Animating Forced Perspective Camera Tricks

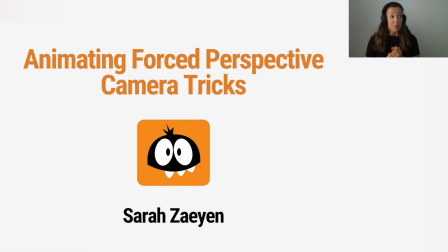10s
everyone and welcome. My name is Sarah Zaeyen. I'm a 3D character animator and mentor here in Animation Mentor. I had the pleasure to work on projects like feature film SuperKlaus, in-game animation,
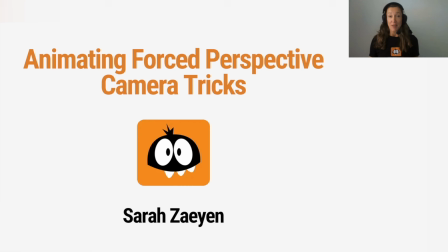25s
cinematics for a AAA game called A Quiet Place, and also for our Rollercoaster experiences, TV post-production and advertising. As many of you, my animation journey has been deeply shaped by the principles taught here in Animation Mentor,
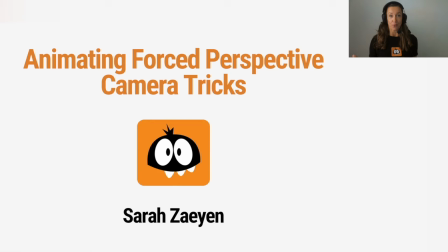41s
and it's a great honor for me to be able to give something back to this amazing community. Today, we're going to dive in one of my favorite topics that will elevate your shot from a good one to an unforgettable one: forced perspective and camera tricks.
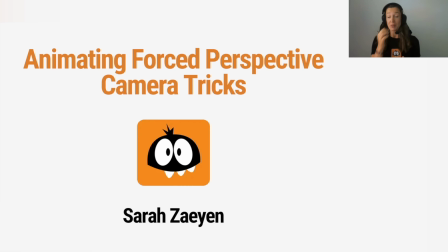58s
We will explore how to break the 3D world to create poses that are more dynamic, dramatic, and emotionally impactful. We will look behind the why we use this technique and the how by working in Maya by using a character of Animation Mentor.
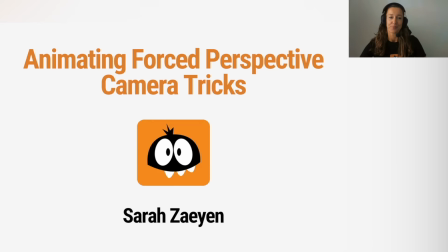75s
I will also show you one of my personal shots and a little surprise. So let's get started.
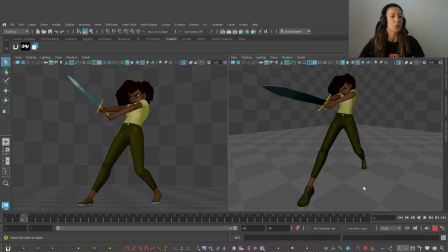84s
Here we have Tina, our Animation Mentor character. And she's more or less in the same pose. But which one feels more powerful to you? It's the same character, but this one feels a little bit flattened out,
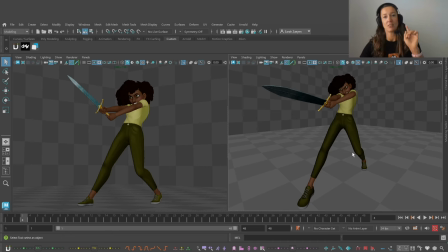103s
and this feels deeper, feels more aggressive. I really feel like I could literally touch the sword of Tina.
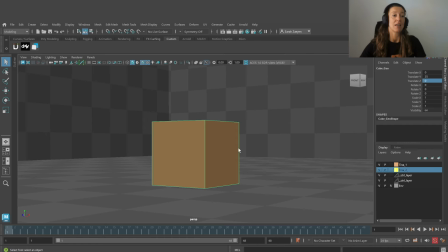114s
How is that done? What is the secret? Let's investigate that. So here I have a scene and we are looking through a camera and we are going to play now with the focal length of this camera. The focal length we're watching now is 50 millimeters.
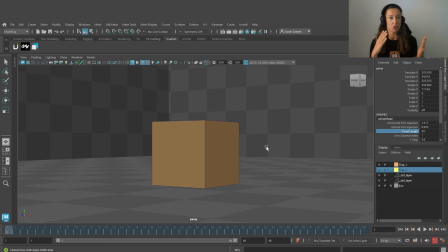132s
Consider that the human eye sees between 35 and 50 millimeters. So the average of a real human sight would be 44. But for this example, I want to stay in 50 millimeters.
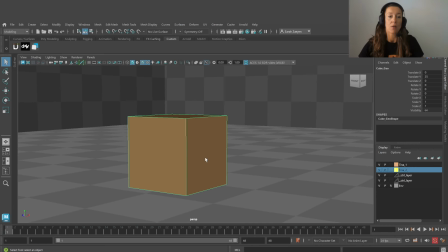146s
So first of all, I'm going to duplicate the cube and I'm going to press Shift-D. I'm going to move the cube around and then press again Shift-D, Shift-D, Shift-D. He will automatically remember the distance with the Shift-D.
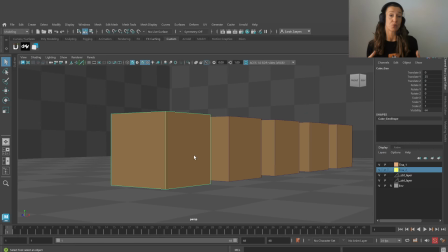165s
So what we see here is that the cubes are getting smaller based on the real world perspective. And that's correct. But it lacks a little bit of emotion.
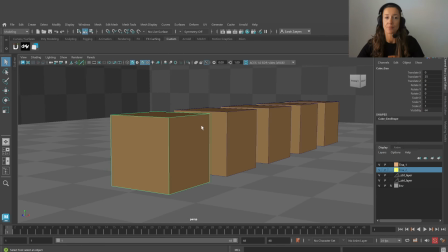179s
So let's talk about depth. If we select our camera over here and we change the focal length, this time to 120 millimeters.
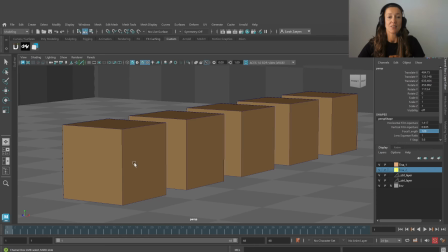191s
Look at that. Everything is flattened out. The cubes feel equally big.
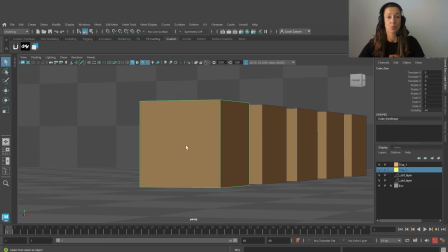198s
This is a good angle, a good camera angle for portraits, but it's completely killing our depth.
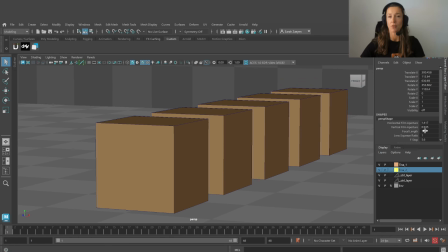207s
So this is not our choice. Let's select the camera again and let's play with the focal length on the other side.
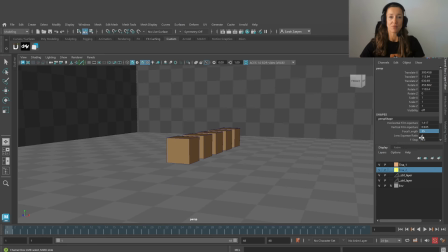215s
Let's go to a 35 millimeters lens.
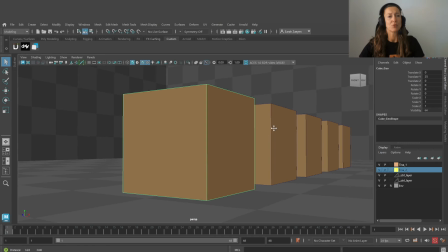221s
Now you see the lines are getting more interesting and the scale of the cube is changing,
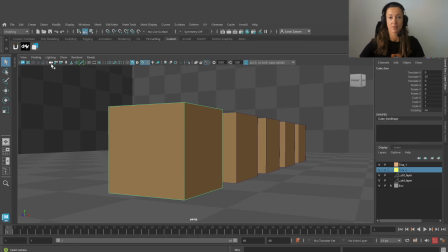227s
but let's push it even more.
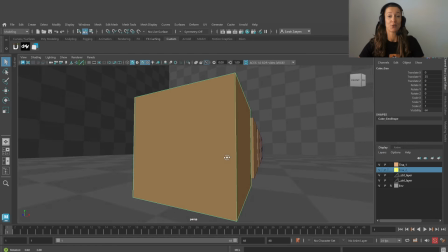235s
Boom! Welcome to the wide-angle world.
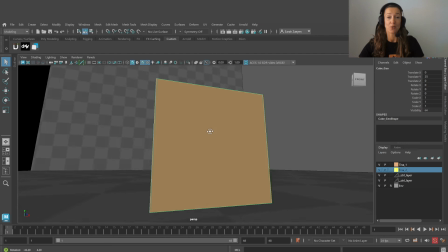240s
Look at the distortion of this cube. Look how interesting that is.
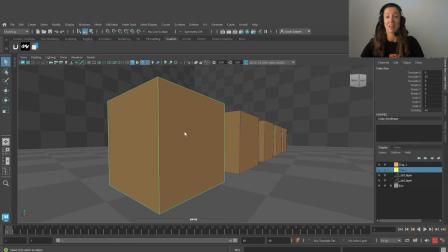248s
And also look at the depth. The first cube feels so close, while the last cube over here feels miles away.